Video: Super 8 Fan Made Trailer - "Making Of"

Hey guys, I've got something a little bit different for you today, a little bit strange, but hopefully a little bit of fun as well. Elliot and I have decided, after we discovered a Super 8 app on the iPhone, to try and recreate the entire teaser trailer for Super 8 using the Super 8 app and miniature model things. Just like this. Just thought it would be a bit of fun really. We've been watching all these interviews with Spielberg and JJ Abrams and they're talking about how much fun they used to have making little movies. and we used to make little movies but we've all got serious recently so we thought what the hell let's make a little film and have a bit of fun we're going to see how well we can do it we're hopefully going to upload a little bit of a comparison video at the end of it to show the original versus the new one and let's see let's see how much we can really do with you know a few bits and bobs see
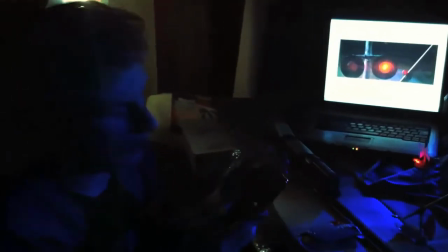what we can do zandra and i recently downloaded onto our iphone the super 8 app
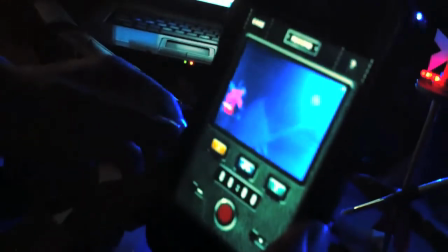that has been developed by the film company and it basically allows you to kind of simulate filming Super 8 home movies.
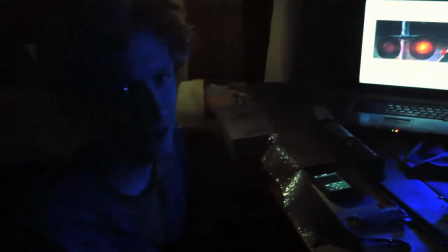Now obviously we don't have a massive train that we can wreck but we do have a train set.
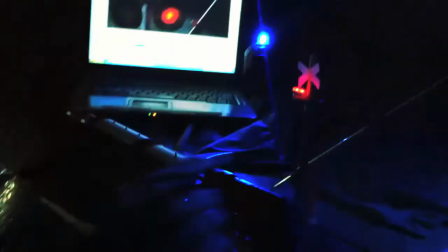What we've got here is we've got our US Air Force train that's carrying the suspicious
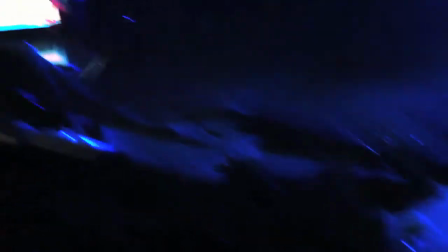content and we've got our level crossing here which is made of paint brushes and LEDs.
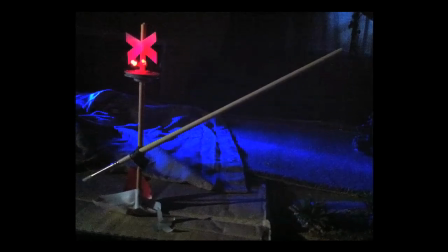It doesn't look much, obviously now you know it's LEDs and paint brushes but when you view it on camera as it were,
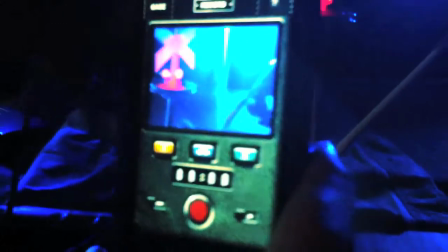things start to look a bit more realistic and you can really go to town with things.
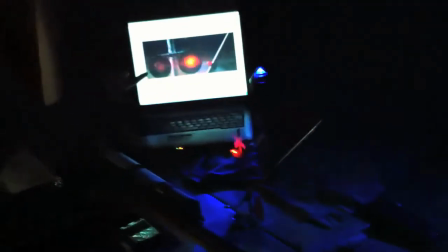This is the shot we're trying to recreate,
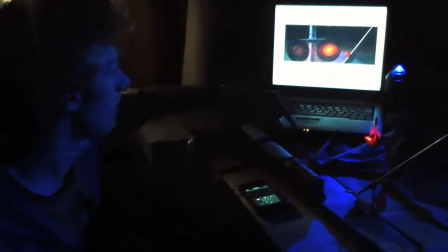this is obviously the level crossing shot where the car comes into the back of
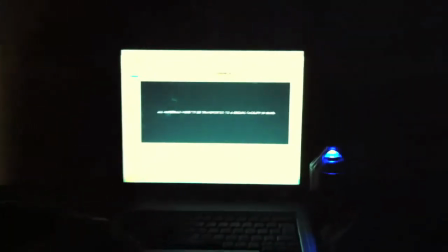the back of frame and that's what we're that's what we're trying to do at the moment okay so in the next shot I'm about to play the part of the car
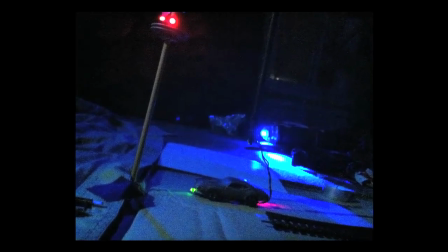that comes skidding around the corner I was just told you all about the level crossing so I'm the car what have I got I've got this
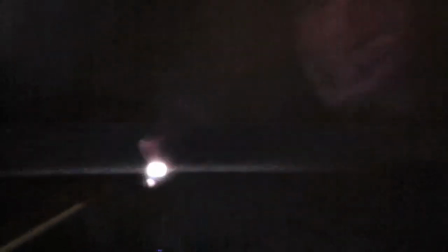little torch here with two little leds and I'm going to be wearing
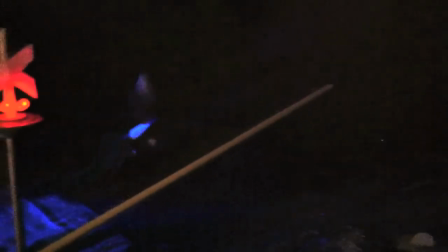I've got a sleeve on here to try and hide my arm in the darkness and a nice glove with a hole in the top not sure why but it has you might notice here
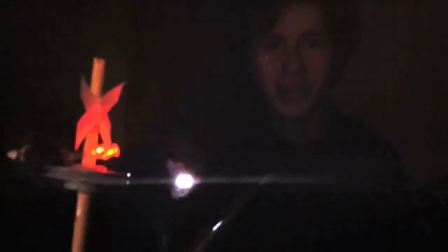we've got some nice little streaks that are a bit similar to JJ Abrams favorite lens flares and we're shooting
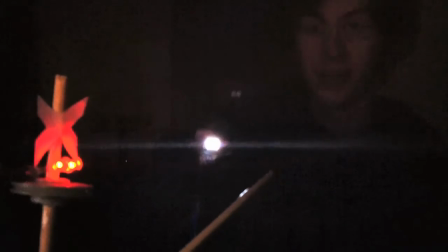this on the iPhone so how did we get those well simply put we just swipe our finger in front of the camera lens
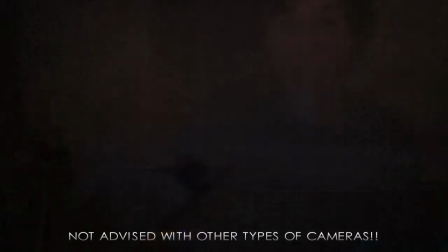and the grease from your finger gives a bit of a smudge and a smear and it gives you the streak the girl's demonstrating now.
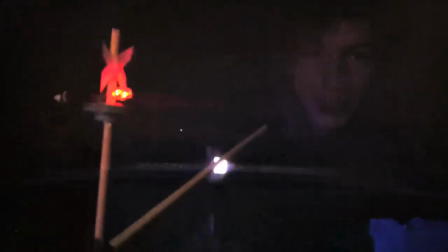It kind of gives you a good little effect. So that will work nicely for this, especially as it's a JJ Abrams film.
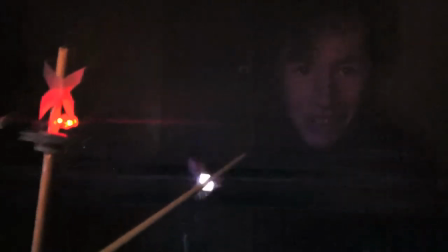We know he likes his lens flares. So this may all seem like a lot of fun and we're playing with models and making films and stuff, but there's actually quite a serious benefit to doing this. One thing that a lot of filmmakers in the past have done, and what we have done and a lot of people do, is just copy sequences from your favourite film. If you don't have lots of friends that you can call upon and actors, one thing you can do is use models.
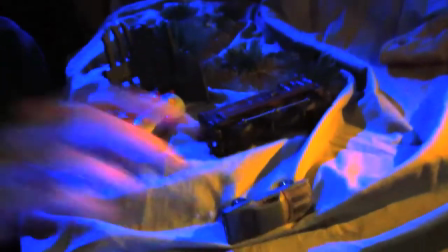If it's an action sequence, you can have trains, you can have cars, you can crash them into each other, and you can just do it all in miniature. And it's effectively the same as doing it all life-size. You've got a small camera, you've got small cars, it doesn't make much of a difference. And And actually how it turns out doesn't matter either. Obviously it's not going to look the same as the big film version, but that's not the point. The point is you're creating a sequence, you're telling a story through pictures, and the more experience you can get with doing that, the better you are going to get at doing it.
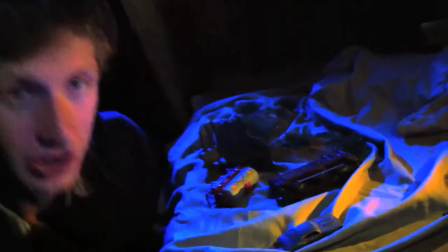If you look here, this is just a simple... I don't know what it looks like from where you are, but it doesn't look very much from where I am.
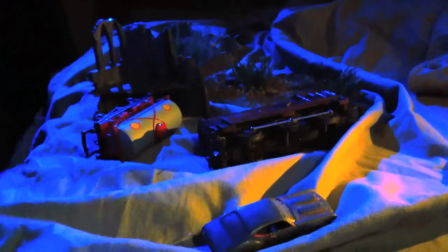We've got a shirt here.